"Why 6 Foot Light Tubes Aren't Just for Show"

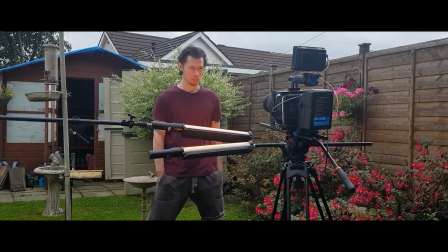[0:00]
Tube lights are very handy tools for image making and are usually great for fitting into tight spaces,
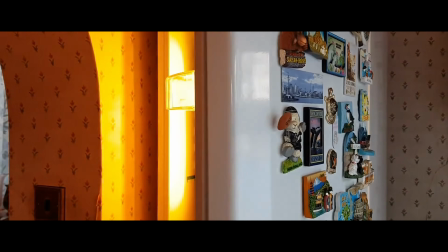[0:05]
representing and exaggerating smaller light sources in a convenient way.
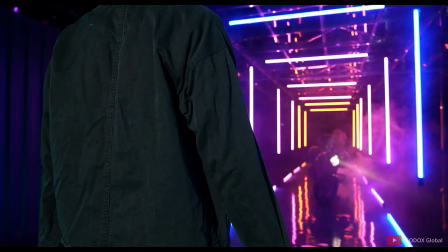[0:09]
But when it comes to longer tube lights, it's easy to think of these as a little over the top and just a way to create stylized looks.
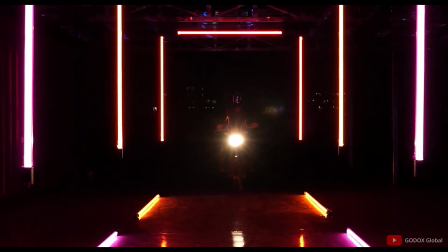[0:17]
And they are great for this, but they wouldn't be suitable for something more natural or subtle.
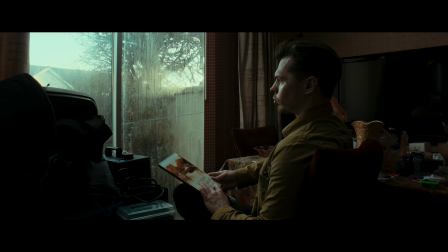[0:23]
But actually, this isn't quite true.
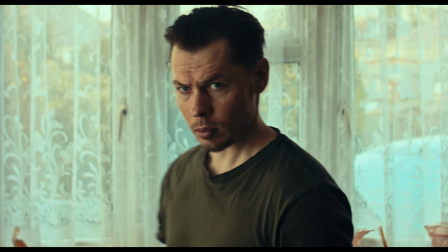[0:26]
Longer tubes are useful for more than just stylized looks, and can help you to create images more naturally,
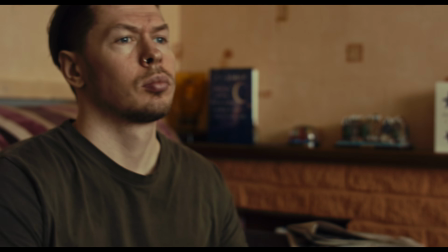[0:36]
efficiently,
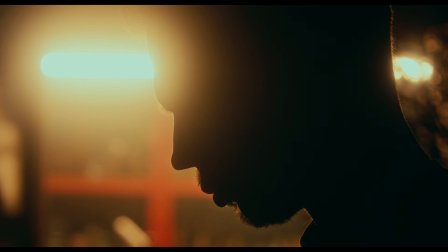[0:40]
and congruent to your scene.
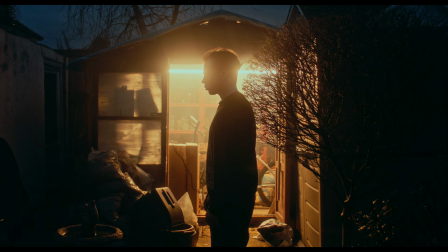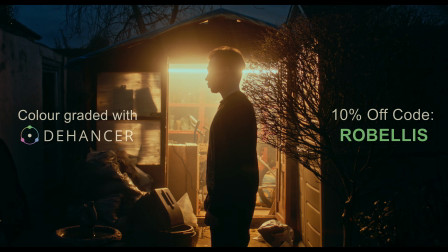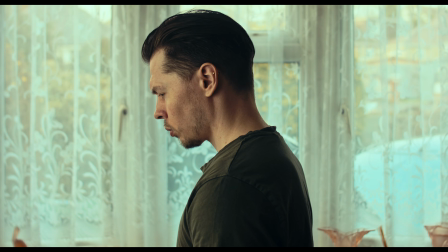[0:55]
As the viewer of a scene, we don't tend to think about lighting.
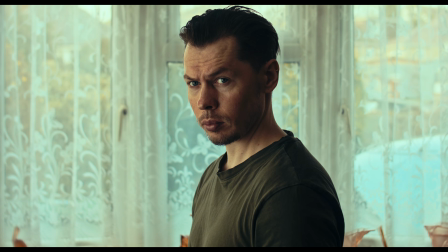[0:58]
If the image makes sense with the context given, or the environment shown within the scene, we have no reason to think about lighting.
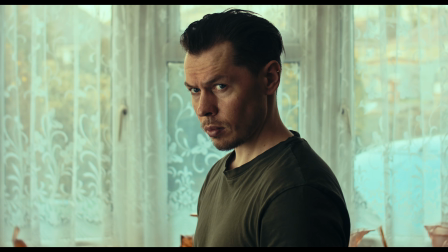[1:07]
The image presents what it needs to present. It tells the story it needs to tell.
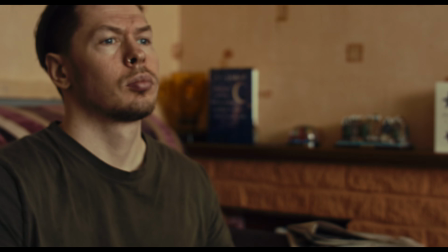[1:13]
However, if we're watching to better understand lighting, we might take some guesses as to the lights and techniques used.
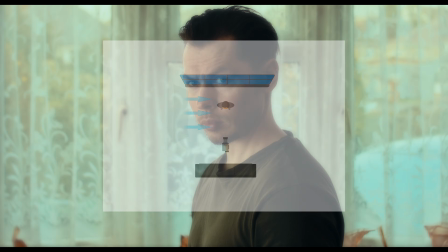[1:20]
In this case, we can probably imagine a large soft source, motivated by the window,
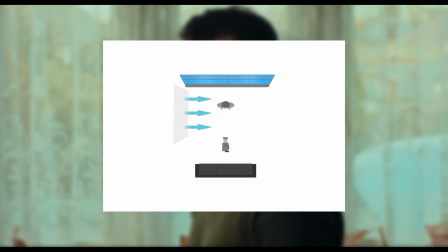[1:25]
and that large soft source is most likely present in all three of these shots.
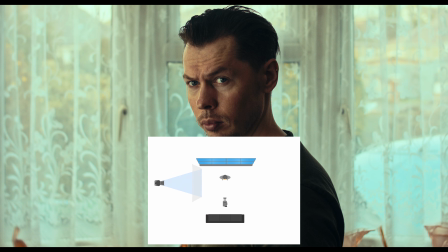[1:30]
Maybe we've got a light firing through a large piece of diffusion.
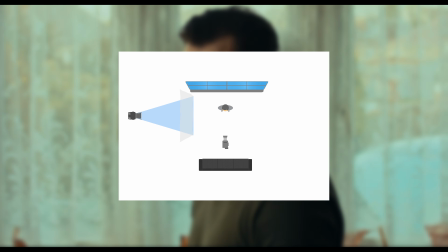[1:34]
But when we analyse lighting like this, we're not necessarily connecting what we learn with our own limitations.
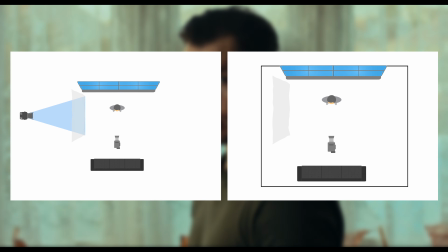[1:41]
This might well be lit through diffusion, but if we want to shoot in a tighter space with no way to place lights outside the room,
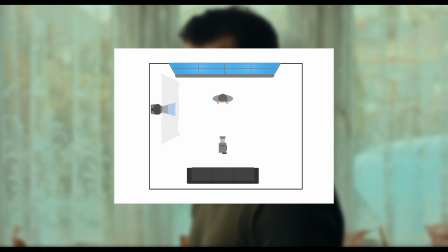[1:49]
how do we get a good coverage across our diffusion and maintain the softness of our lights?
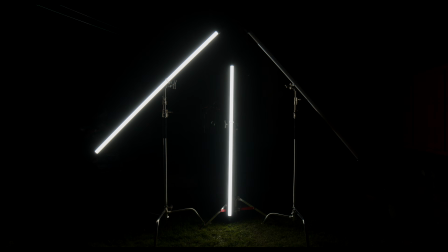[1:56]
Well, we've got ourselves some long tube lights as mentioned in the intro. This fixture in particular is the Godox TL180, which has all the same features as the other tube lights in the TL series,
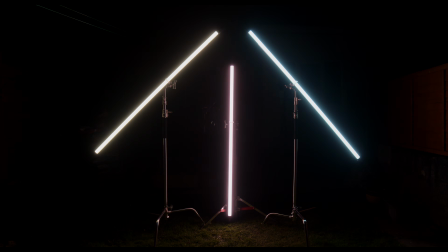[2:09]
including bicolor, RGB, and effects. As per its name, the TL180 measures 180 centimeters, or around 5 foot 11 inches.
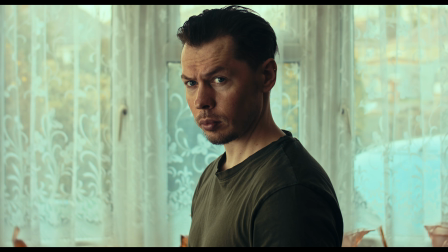[2:22]
To light a shot of our subject stood in front of the window, we simply placed two of these tubes horizontally,
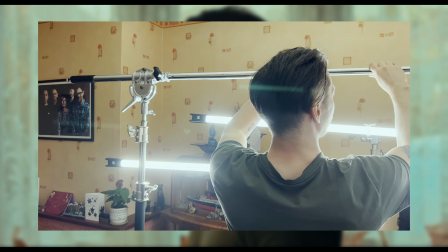[2:29]
and threw up a large piece of one-stop diffusion fabric.
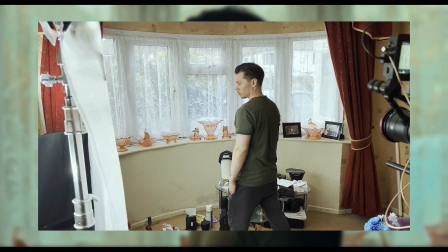[2:33]
This gives us a large soft source with which to extend the daylight from the window and provides light onto our subject,
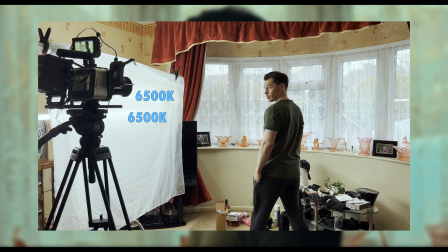[2:39]
with both tubes set to 6500 Kelvin to better match the colour temperature of the gloomy overcast day outside.
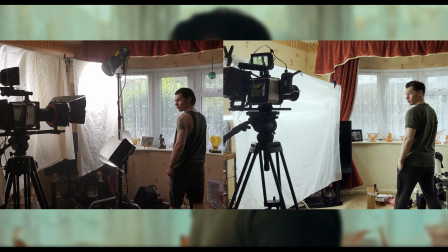[2:52]
Take a look at the previous similar shot we lit in the same location, and notice how much space we've saved just by using long tubes.
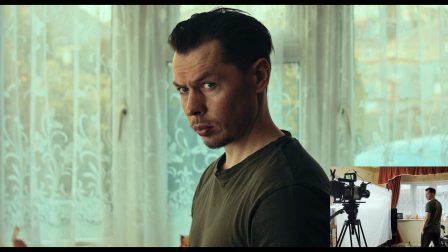[3:00]
Our subject has more room, and it gives us more flexibility in how wide we can go with our frame, if necessary.
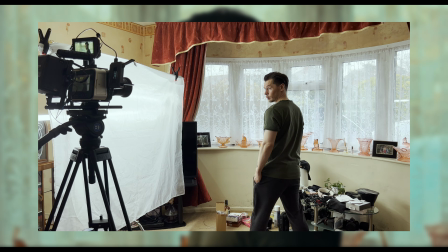[3:08]
Even though we're taking up less space, we're still able to cover enough of our diffusion to match the dimensions of the window,
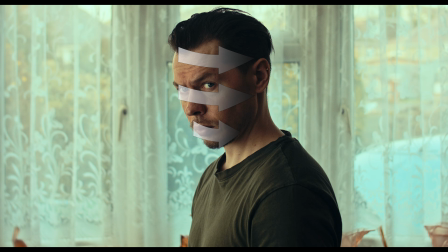[3:15]
and create a soft wrap of light around our subject's face. And this shape even works on a subtle level, as the reflection in the eyes match up with the length of the window.
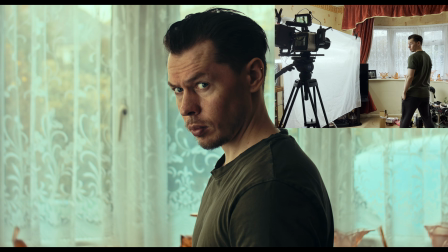[3:25]
At 100% power on an overcast day, our two TL180s were able to achieve an appropriate exposure on our subject through diffusion.
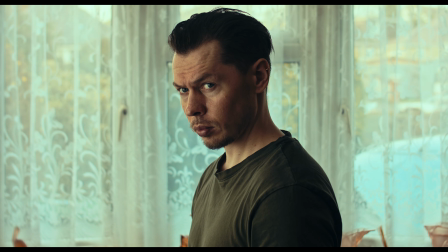[3:33]
But if we want some more power out of them, we may want to add some more units to the mix.
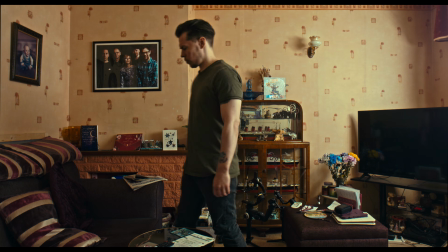[3:39]
In the wider shot of our subject walking to the chair, and then him sitting down,
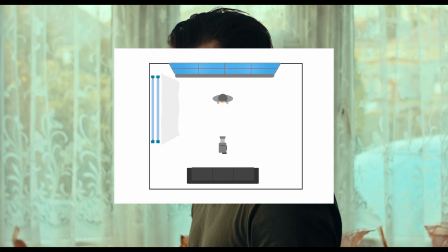[3:45]
it seems like we could have just used the already existing light from the window.
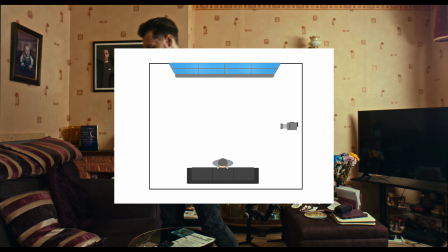[3:50]
And it does make sense to just use the window light, as it would already be lighting the scene from the correct location.
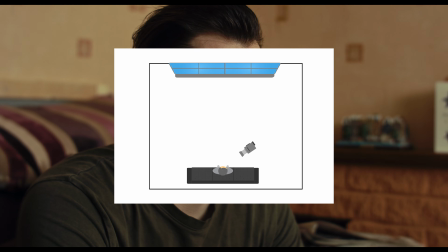[3:57]
But if the exposure of this window light changes due to weather or time of day,
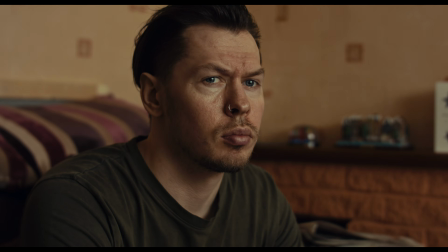[4:02]
we're going to be battling with our camera to keep exposure and colour temperature consistent.